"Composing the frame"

It's a good thing to think about how you are positioned in the frame when you make the green screen recording, and that's about positioning yourself in the space and how you've set up the camera. If you get the composition wrong in the recording, it can make it a little difficult to set up later on when you do the editing so that you're positioned nicely in the frame. And thinking about this is important so that you fit well with your slideshow content that might also be playing in your background. A really good methodology to follow to help set yourself up in the frame and the camera is to think about the rule of thirds.
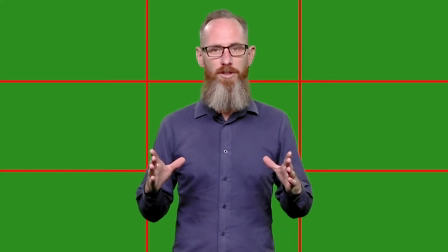The rule of thirds is a basic photography principle about organising content in the frame so that it is pleasing to the viewer and a balanced composition.
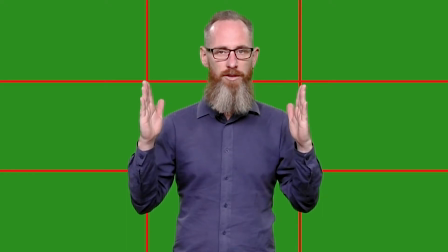Dividing both the horizontal and the verticals into thirds, you can see that there are 4 main points where those lines intersect.
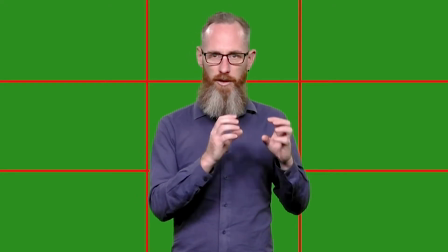Aligning the elements that are important for your viewer to those axes will kind of draw their attention to them.
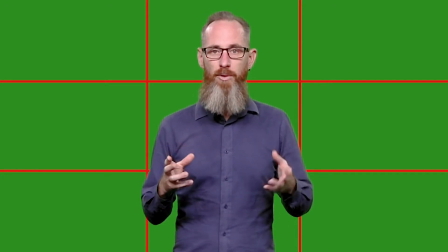So this is something you can use to arrange yourself in the frame or even the content that you have in your slides when you design them in PowerPoint.
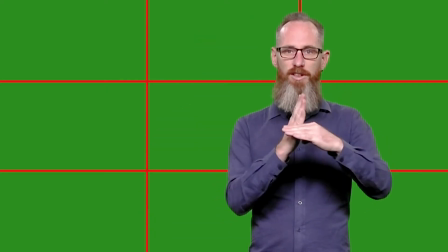If I'm aligned to the intersection of the vertical and horizontal axis, especially where my eye line is, then the audience will kind of be drawn to my face looking at me there, and it will feel balanced as a composition.
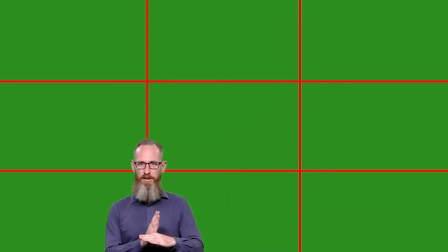You can see that if I arrange myself on the bottom intersection, then I've got all of this space above me, which actually makes it look a little uncomfortable, and I'm not filling the frame nearly enough.
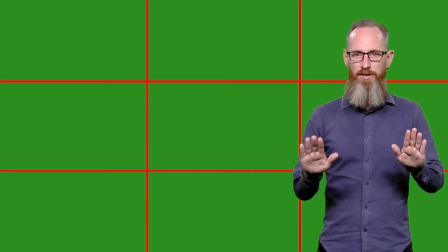You can also use the spaces between those axes to arrange things, and that will create a balanced composition as well.
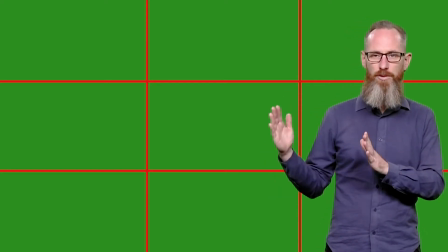So if you've got quite a lot of slide content, you can use 2/3 for that and then 1/3 for yourself in the frame,
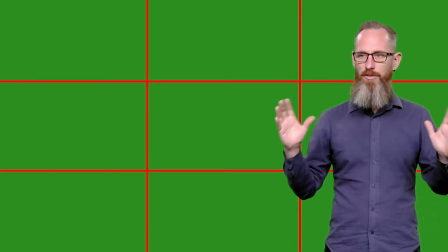and that will still look kind of balanced because you've filled all of the available space with content for the viewer to look at.
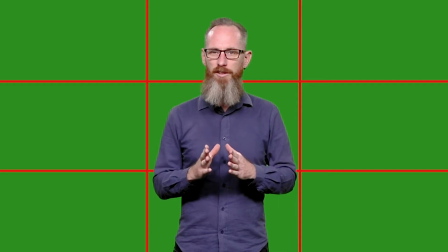Arranging yourself centrally can also kind of work nicely, but it doesn't really leave enough space for the things around you, and then it also is dependent upon which background you are using. If you are centrally composed in the middle of the frame, then your background kind of needs that sort of balance as well.
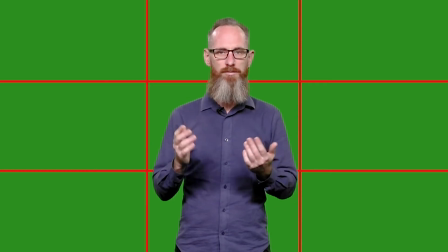So it might also have a very straight, flat-on composition to make that image look balanced. When you're in the video, we need to see enough of you that it looks nice for the viewer,
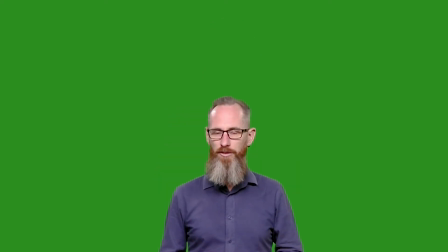which means not framing yourself too low in the frame where you're almost disappearing off the bottom,
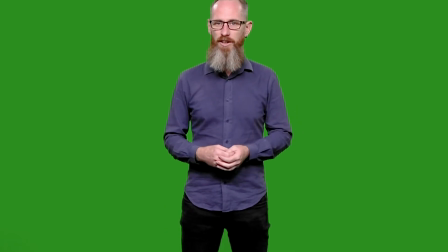and not really chopping off the top of your head either, because then your eyes are too close to the edge.
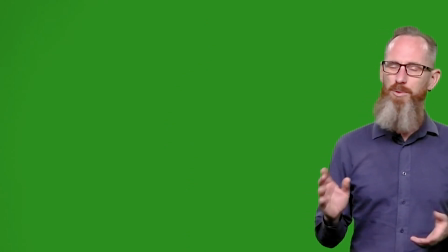Also, arranging yourself too far to the extremes of left or right can also look a little bit weird and looks like you're just about to exit the frame. It basically creates an uncomfortable feeling in the viewer, and thinking about this is about composing images that are balanced and look nice for the viewer.